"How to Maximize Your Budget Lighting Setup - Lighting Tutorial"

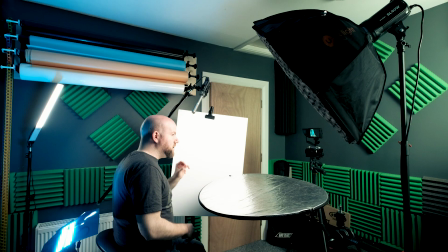(12:17)
This again is for color rendition. It's white. You will find that some lights will have it, and you'll see it on the background one.
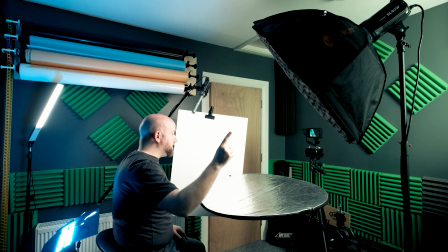(12:24)
There's a green tint. That is actually a CFL bulb, and there was a slight green tint. I noticed it on the back of the screen when I was setting this up, and that just goes to show the difference between this LED and the CFL bulb. So it really is important, if you're going with different companies, to try and get ones that are color accurate. This was just, I got the Yongnuo for something else, for photographing behind the scenes at nighttime when I'm doing long exposures for my cameras, for my own photography, and then just copped that it suits really well with this Godox system. The great thing about the light is it works with both these kind of batteries, these big, chunky, heavy units, but great for going portable, or like me in the studio right now, I have it plugged into the wall,
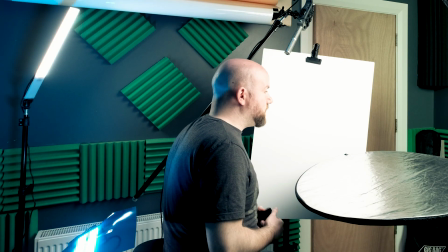(13:06)
so I have it on a 12-volt transformer, and it works great. So if I want to do, like right now, if I wanted to do 4 hours of recording, I don't have to worry about battery time or anything like that there, but it does have a long battery life. And just to give you a reference for power, I'm only using 8% power on the kicker. I'm using 100% power on the SL 60 watt, so there is a lot of power potential out of this light. That's now at 100%. And I'm just looking at my monitor. It has blown the side of my face off.
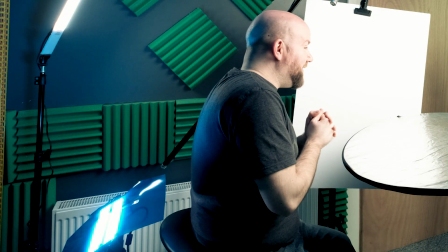(13:35)
Then on the background, I'm using possibly the most expensive light I own, which is the Spiffy Gear Specular. And I will do a separate video for this because it deserves it. It is a really versatile light and it deserves its own video. So I will do a video on its own all about that, because it is a fantastically bright light, and that's not the purpose you should be using it for, and I don't think Spiffy Gear will be too impressed either. Okay, right now I'm going to show you some options for positioning your lights, and just to give you some idea as to placement of lights and the effect you're going to get.
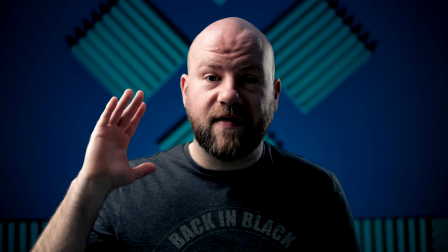(14:06)
Okay, for position 1, you're going to see that I have the light right over to my right hand side. It's called side lighting.
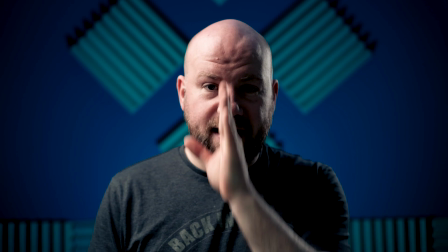(14:12)
I would like to call it split lighting, as it splits my face in half. Very, very dramatic light scene.
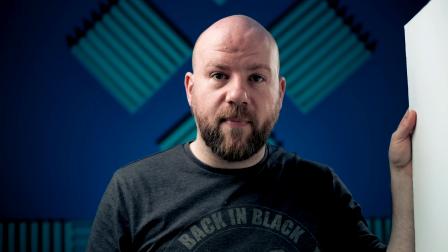(14:18)
If it's too dramatic for you, put in a bounce card and fill in some of that light.
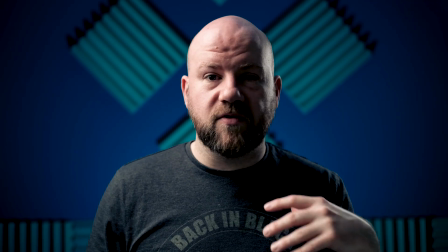(14:22)
For my tastes, don't particularly like it unless if there was a need for it in a concept I had.
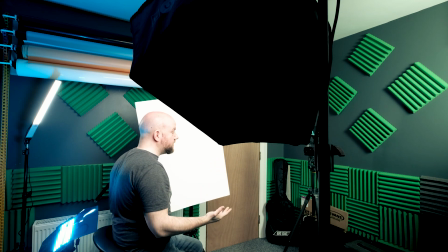(14:28)
The reason why I started with the side lighting is because the very next lighting setup is what I was using, which is the Rembrandt lighting, and how that is worked out is on a 45-degree axis.
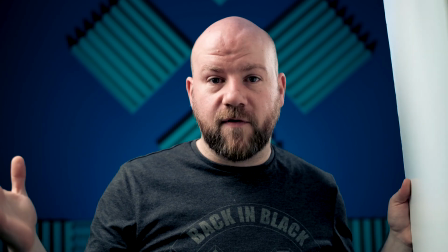(14:36)
So let me set up the light first, show you what the Rembrandt is again,
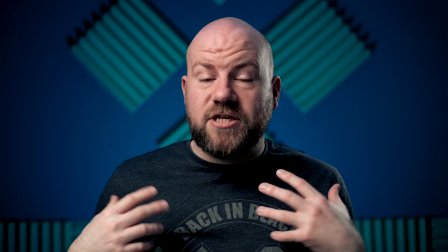(14:39)
and then I'll show you how I got there. Okay, this is without a shadow of doubt the most popular lighting setup that you can use.
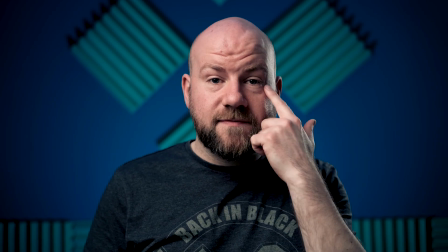(14:45)
It's the Rembrandt lighting, and how you know it is from the iconic triangle in the eye.
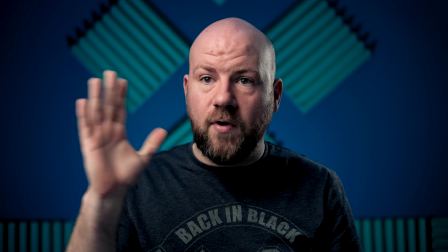(14:50)
It's caused by having your light source come 45 degrees from your subject. So how do you work that out?
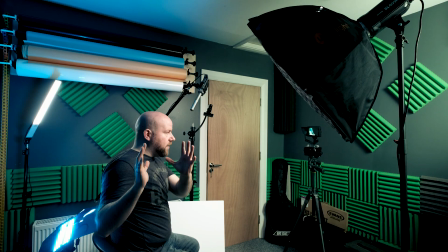(14:55)
So we just did the side lighting where the lighting was right here on the right hand side of me, directly this way, and your camera is that way there.
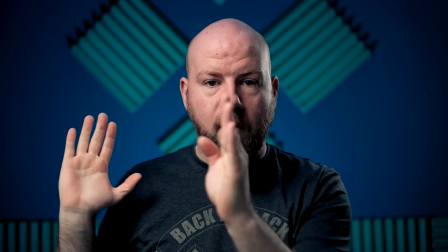(15:03)
So if the light is coming from the right and the camera is in front, that would be 90 degrees from your camera.
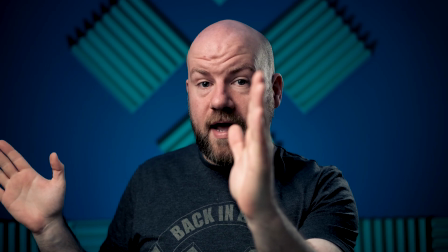(15:10)
So to get 45 degrees, you simply just move the light halfway between the side of your subject and your camera,
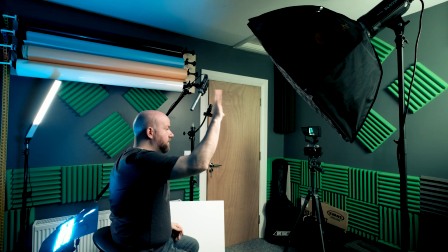(15:17)
which is just there, and lift it up enough and then tilt it down again 45 degrees.
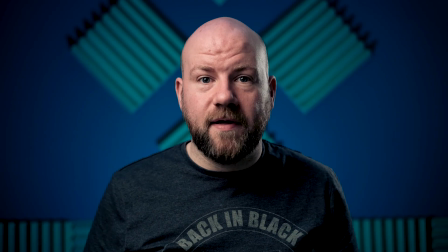(15:22)
If I'm totally honest, I only did this setup because of the video. I don't actually like this kind of setup.
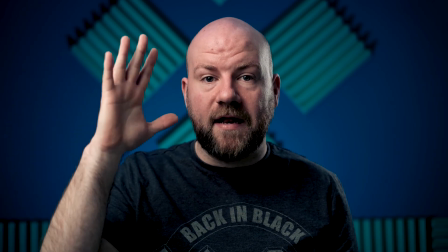(15:28)
I like the light a little bit lower and tilt it a little bit up to light this left eye a little bit more.
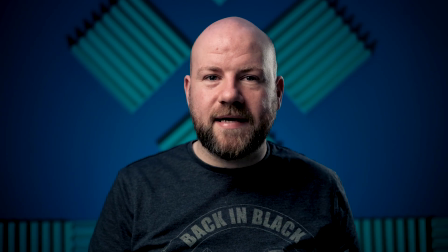(15:33)
It's either way, it's quite in shadow. Not the biggest fan of that, and I would actually move the light in a little bit more.
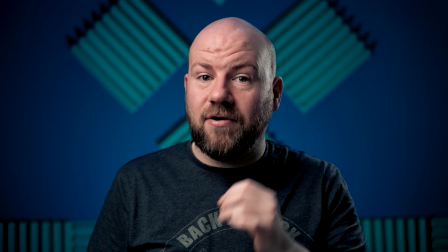(15:38)
So how I light it, usually myself, is actually at a 30-30. So 30 degrees and 30 degrees, kind of.
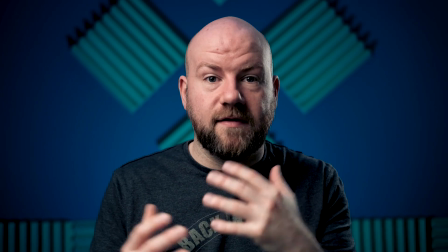(15:46)
It adds a little bit more light to the face, and I'll show you that right now.
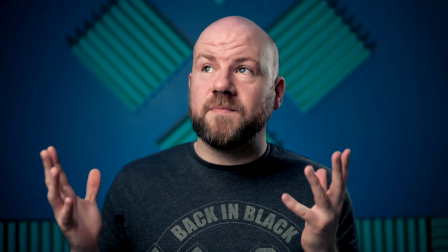(15:50)
So this is Rembrandt lighting, and this is my Rembrandt hybrid, if you want to call it.
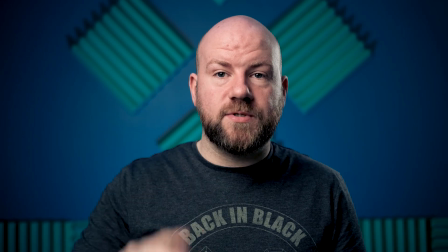(15:55)
A little bit lower, a little bit more facing the subject, and it fills in this area a lot more.
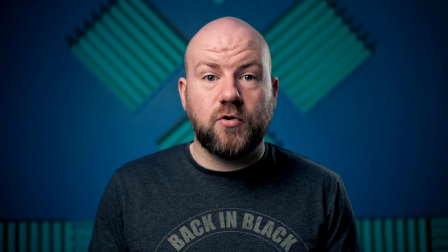(16:00)
So if you bring in a bounce card to it then as well, it's really even. So if you want to consider that, that is about 30 degrees and then 30 degrees as well.
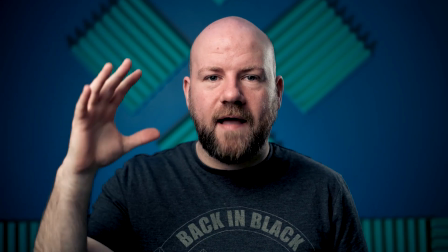(16:09)
But don't really take too much into that. Just, you know, it's all about how it looks on the person's face.
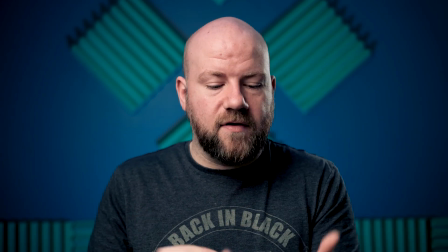(16:14)
So have a look at the person's face, and even on your phone, have a reference photo and then just try and copy it.